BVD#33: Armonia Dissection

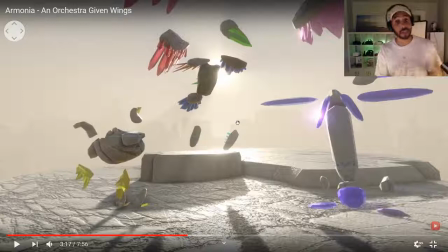(20:14)
From there, I took those pieces, and I actually originally wanted those pieces because, like I said, if it was interactive, these pieces would actually be real-time wherever the birds flew if they're being represented by an instrument.
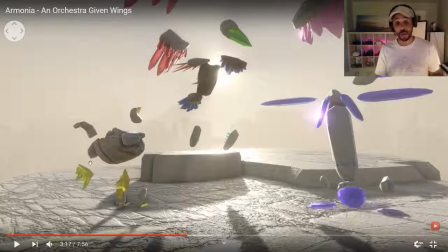(20:30)
So like right now, like I was talking about, this chicken kind of, this yellow chicken kind of bird kind of representing an earthy character. It was being represented musically by kind of an earthy sounding element.
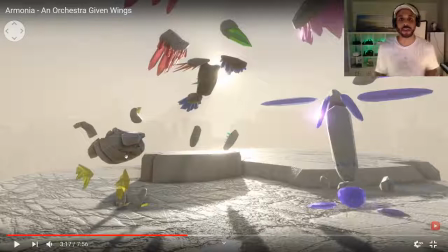(20:45)
I wanted something kind of percussive, but still could carry a melody. So that's why we ended up with like a vibraphone and a marimba kind of mix. The main bird, which is a mix of all these different pieces, we settled on the piano. First of all, it's a piano concerto, but also because like a piano is kind of just like,
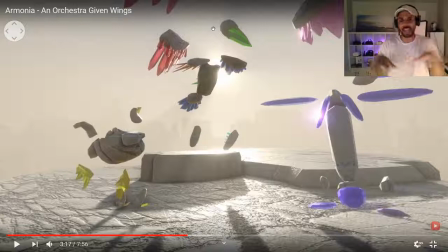(21:03)
it's become the symbolic, like neutral middle point of all music. It can kind, it's a very diverse instrument. It can kind of play a lot of – it can be very percussive. It's got a bit of string elements in there. It can be very – it's a good medium ground.
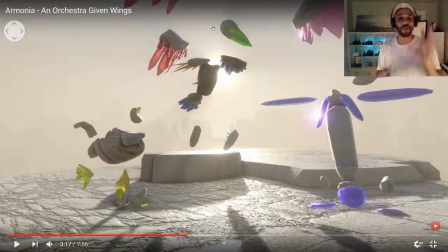(21:23)
So every instrument, that's kind of what I was imagining. And then this other character here, thematically in the animation, it's kind of a very fluid character. The character we named it Flo,
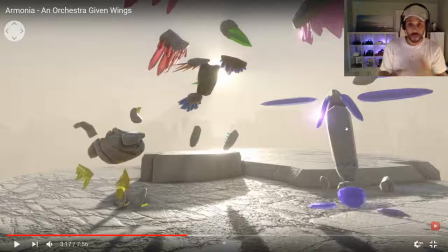(21:36)
this character, it's being the musical instrument that represents it as a harp. So all these things, the idea was not only just visually place a character in a three-dimensional space,
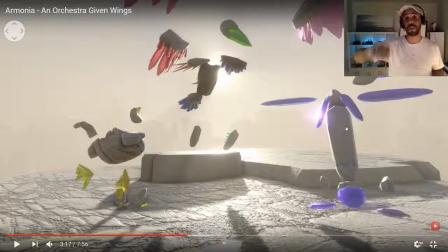(21:52)
but also the musical representation of that character. So we attached the harp to that bird and we attached the marimba vibraphone mix and the piano.
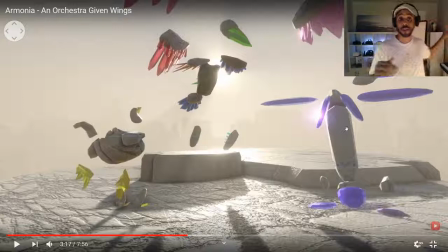(22:07)
So they're all spatialized. So no matter where you're looking while you're watching this experience, the instrument is in the exact right place.
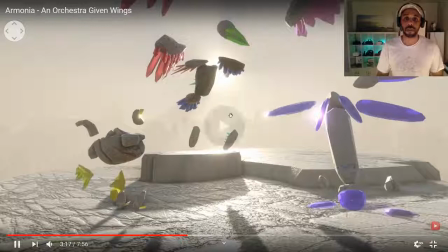(22:15)
So if there's something that dramatically happens and you know it was from a very specific instrument, you'll know exactly where to look when experiencing it.
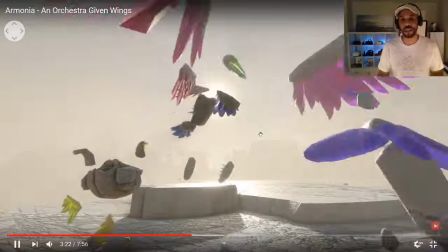(22:25)
and so that's a spatialized Fantasia is really kind of what I
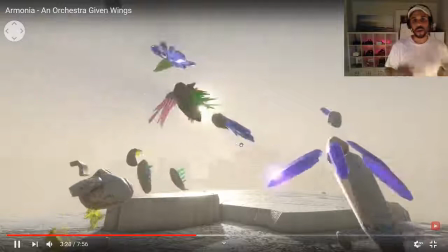(22:30)
started to move towards and so the guys at chapter 4 they took our files
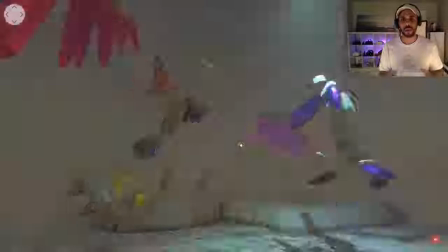(22:35)
and they kind of they had to hard code the experience into an
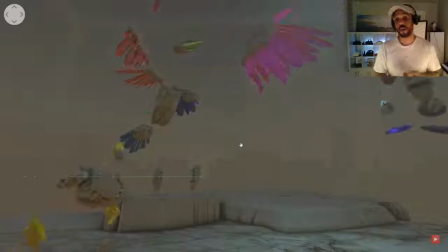(22:40)
ambisonic file for the video so it could go up on YouTube but when it
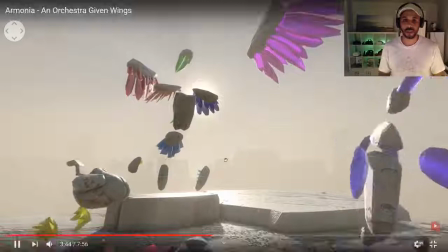(22:45)
runs inside the Unity game engine it doesn't need those elements and
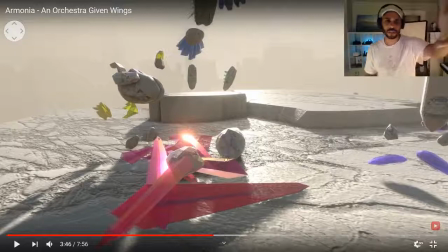(22:51)
they added so much good stuff They added sound effects when things fall and break.
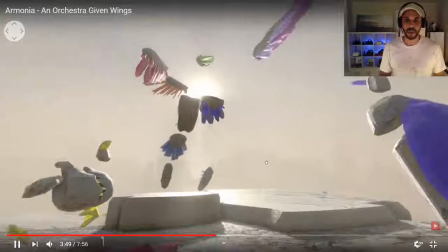(22:58)
All really good. I'm really proud of their work.
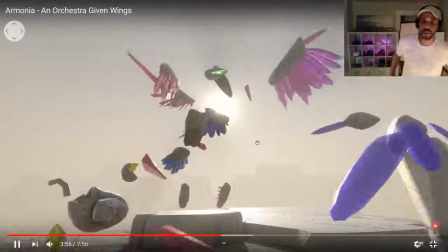(23:03)
So this story ultimately of this bird falling apart,
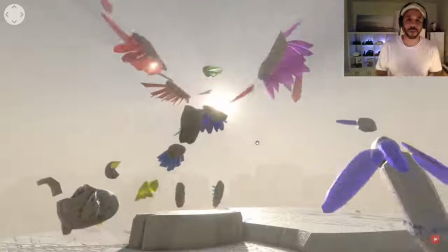(23:10)
a bird that we're kind of referred to as the parental bird.
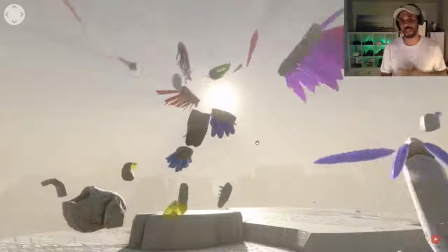(23:14)
But this kind of came from kind of a tragedy that my wife and I were going through in 2018.
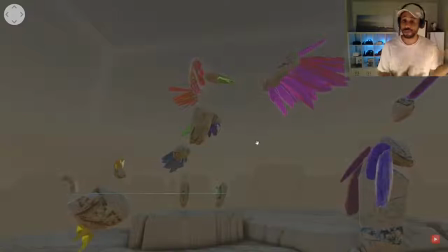(23:21)
We each lost one of our parents in like three days of each other,
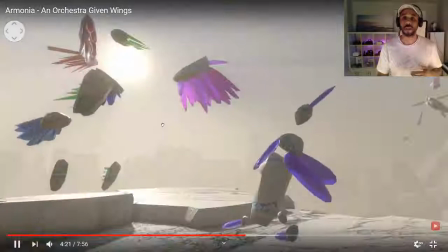(23:30)
both to heart attack and the themes. There's that flute I was talking about.
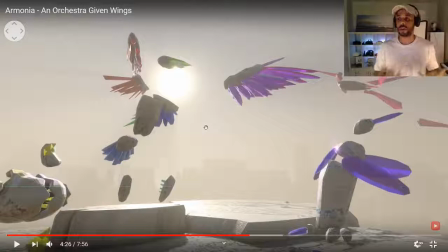(23:35)
The themes of what do you leave your children started coming up. Like what what is like? How do you talk about death? How do you deal with death? We don't believe that death is inherently a bad thing.
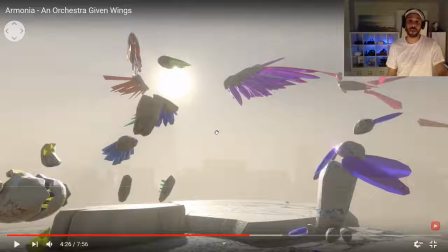(23:53)
So it very quickly was like, how do you have a conversation about death without making it such a frickin bummer? And ultimately, it became a conversation of like,
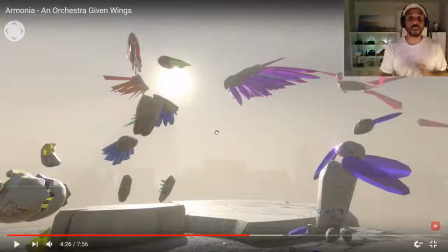(24:06)
well, it's about energy just continuing on. It's just about things continuing on in a different form. So really, that's what this entire piece was about. And that's happening within the musical structure.